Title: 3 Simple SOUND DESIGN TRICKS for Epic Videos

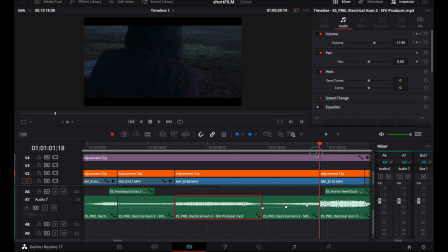And that humming sound extends over multiple clips whenever you see that little window. But depending on the shot, the volume is different. It's louder when it's a close-up of the little window, and it's lower when it's the over-the-shoulder shot, for example. And even when Joanna moves in front of the little window, the volume changes. It's a very simple technique, but it makes everything feel so much more immersive. It makes a huge difference. I think this is my favorite technique, for sure. And then the last technique is stacking sound effects. Very simple again. For example, the moment where Joanna gets sucked into the tree.
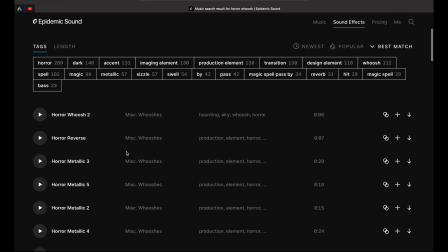I wanted something loud, and of course you can find a bunch of sound effects on Epidemic Sound, for example, that are suitable.
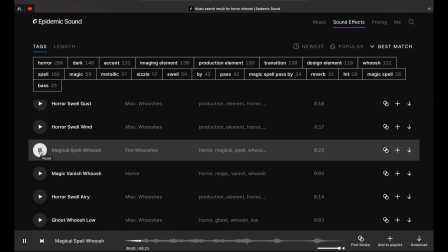But the problem is that just one of those sound effects sounds too empty.
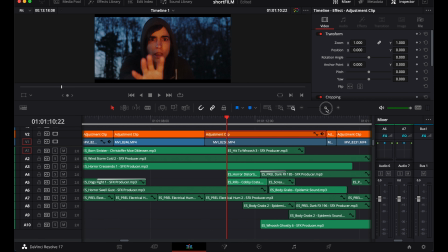So what I did is I started with a bass, one sound effect, and I just added all kinds of different sound effects on top of that to create my own custom sound effect.
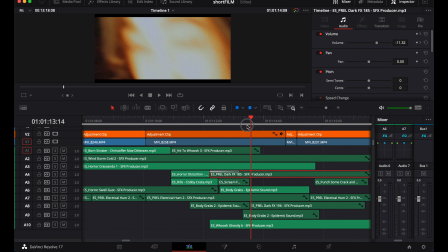For example, to emphasize the jump scare, I added a hit right at the start.
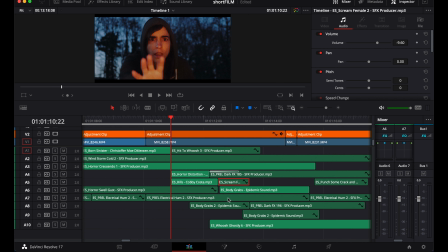I also added a scream. I added some body grab sounds to make it sound like a struggle. Some more whooshes. And then all of those combined created a nice full sound.
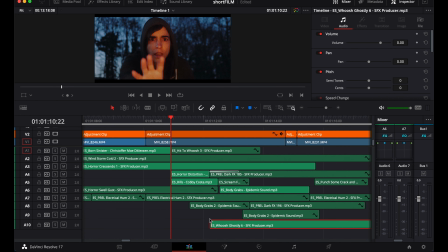And it's a simple technique, but this one takes time because you have to find and combine the right sound effects. Sometimes they just don't match and you have to look for something else. But if you get it right, then it's super effective. And that's it for today, guys. Sound design. I hope you learned something. If you're looking for sound effects or music, I use both Artlist and Epidemic Sound. Check out the links in the description. Both are great. Thank you so much for watching and see you in the next one. I am getting old.